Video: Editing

Hello and welcome to editing. Now, I will practically go through a few of the steps which we took to edit our version of the Heathens music video. So our music video, so to speak. So without further ado, let's get started.
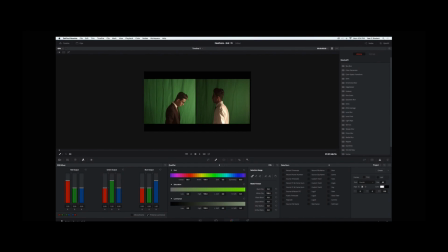[0:21]
Now, in the first part here, we tried to create a sort of Gemini effect where the protagonist is standing opposing his evil twin. That's why Gemini.
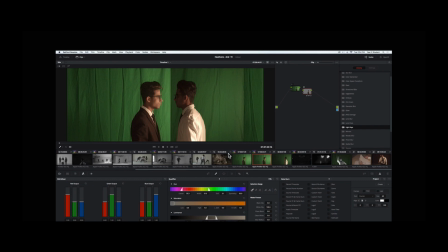[0:32]
So practically seen, what we did was that we used a green screen in the hope to make the background behind these two black. However, when we tried out the pipette and
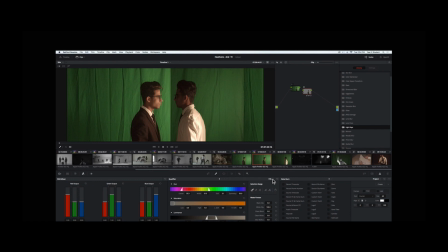[0:47]
switched the HSL to 3D, it did not work out that well because the green screen color was too different from the both and the light was too different.
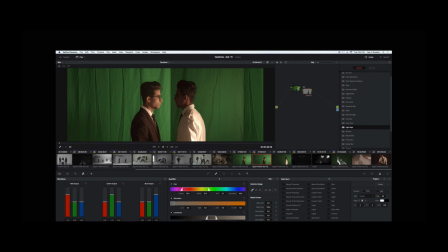[1:00]
So practically seen, it was impossible to get a very nice clean green screen.
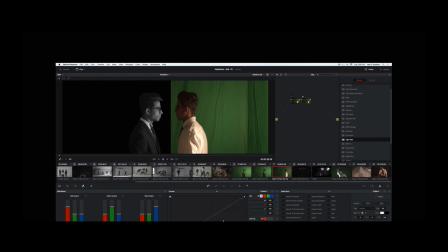[1:08]
Now we tried it with monochroming it, and we mostly did the entire video in monochrome colors, so black and white. But however, there was the problem that now it was completely obvious that the protagonist was standing behind a green screen because his hair flimmered.
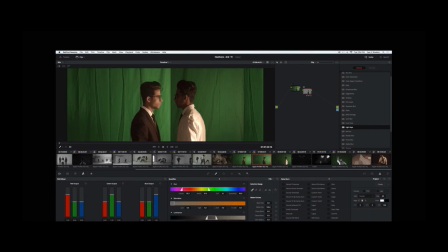[1:28]
Now going back to the slide, here we can see the blue little box here. So practically seen, this here is an alpha output. Now alpha output is very vital when you do a green screen,
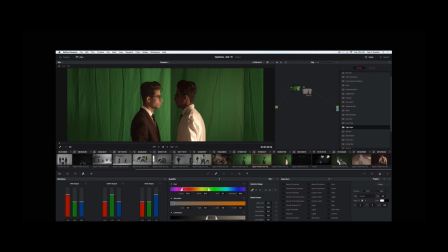[1:45]
because what happens is that everything green becomes black, like this.
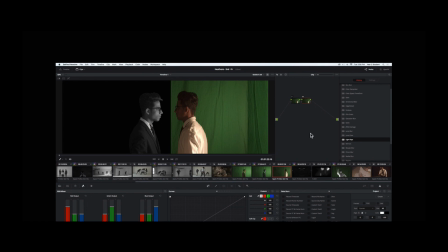[1:51]
So practically everything black is not there, or practically seen whatever you put instead of the black. So for example, if you put like a night sky, then the protagonist is gonna stand in the night sky.
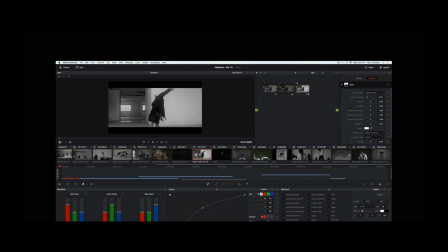[2:05]
Okay, next up. Now the editing of Salvation, one of the three single, or in this case solo dancers. Now what we did first was that we monochromed it again, put up the curves a bit, and used glow.
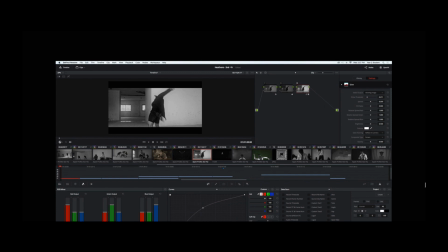[2:20]
Now for Salvation we wanted, like glowy, it's like light, it's like sort of godlike but not godlike at the same time. It's like eerie, psychological. So practically seen, this is why we use glow here with the Cyber FX effects.
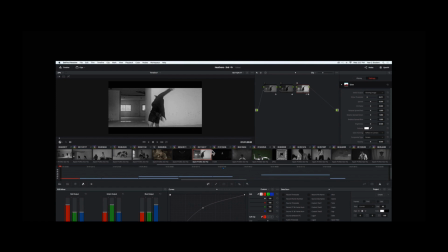[2:40]
And as you can see, it's a really nice effect. However, the problem was it was so bright that we actually had to minimize the curves just a tiny fraction so that it actually would fit in with Judgment and Death.
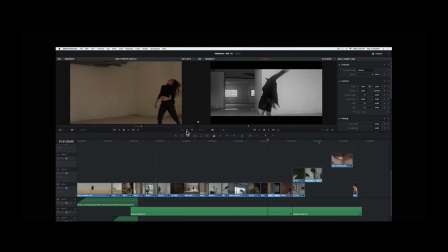[2:58]
Now, here we have the entire video practically laid out. As you can see here, this one here is Salvation, this one here is Judgment, and this one here is Death. So practically seen, what we did for each three of them was that
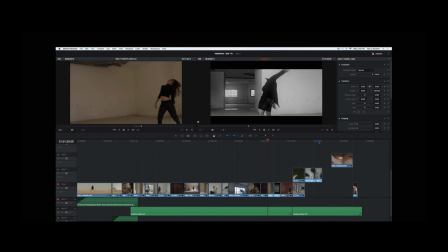[3:19]
Judgment was filmed against the light. Now this was really one of the hardest scenes to edit because we had so much light noise in the background. So what we did was that we once again went to the
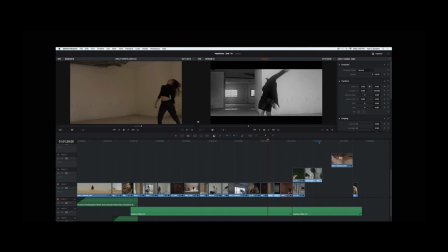[3:37]
FX effects and used an application called Mirrors, which practically split the girl in half. And then we also played around with some curves, just shadows, highlights, just trying to erase the noise as best as we could.
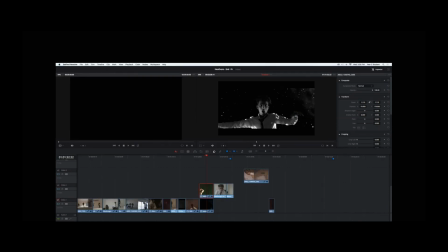[3:54]
Now here with this one, we have the protagonist falling into eternal darkness, or in this case an eternal night sky. So practically seen, how we did this is that we first took a picture of a night sky, made it monochrome, then went to zoom, this button here.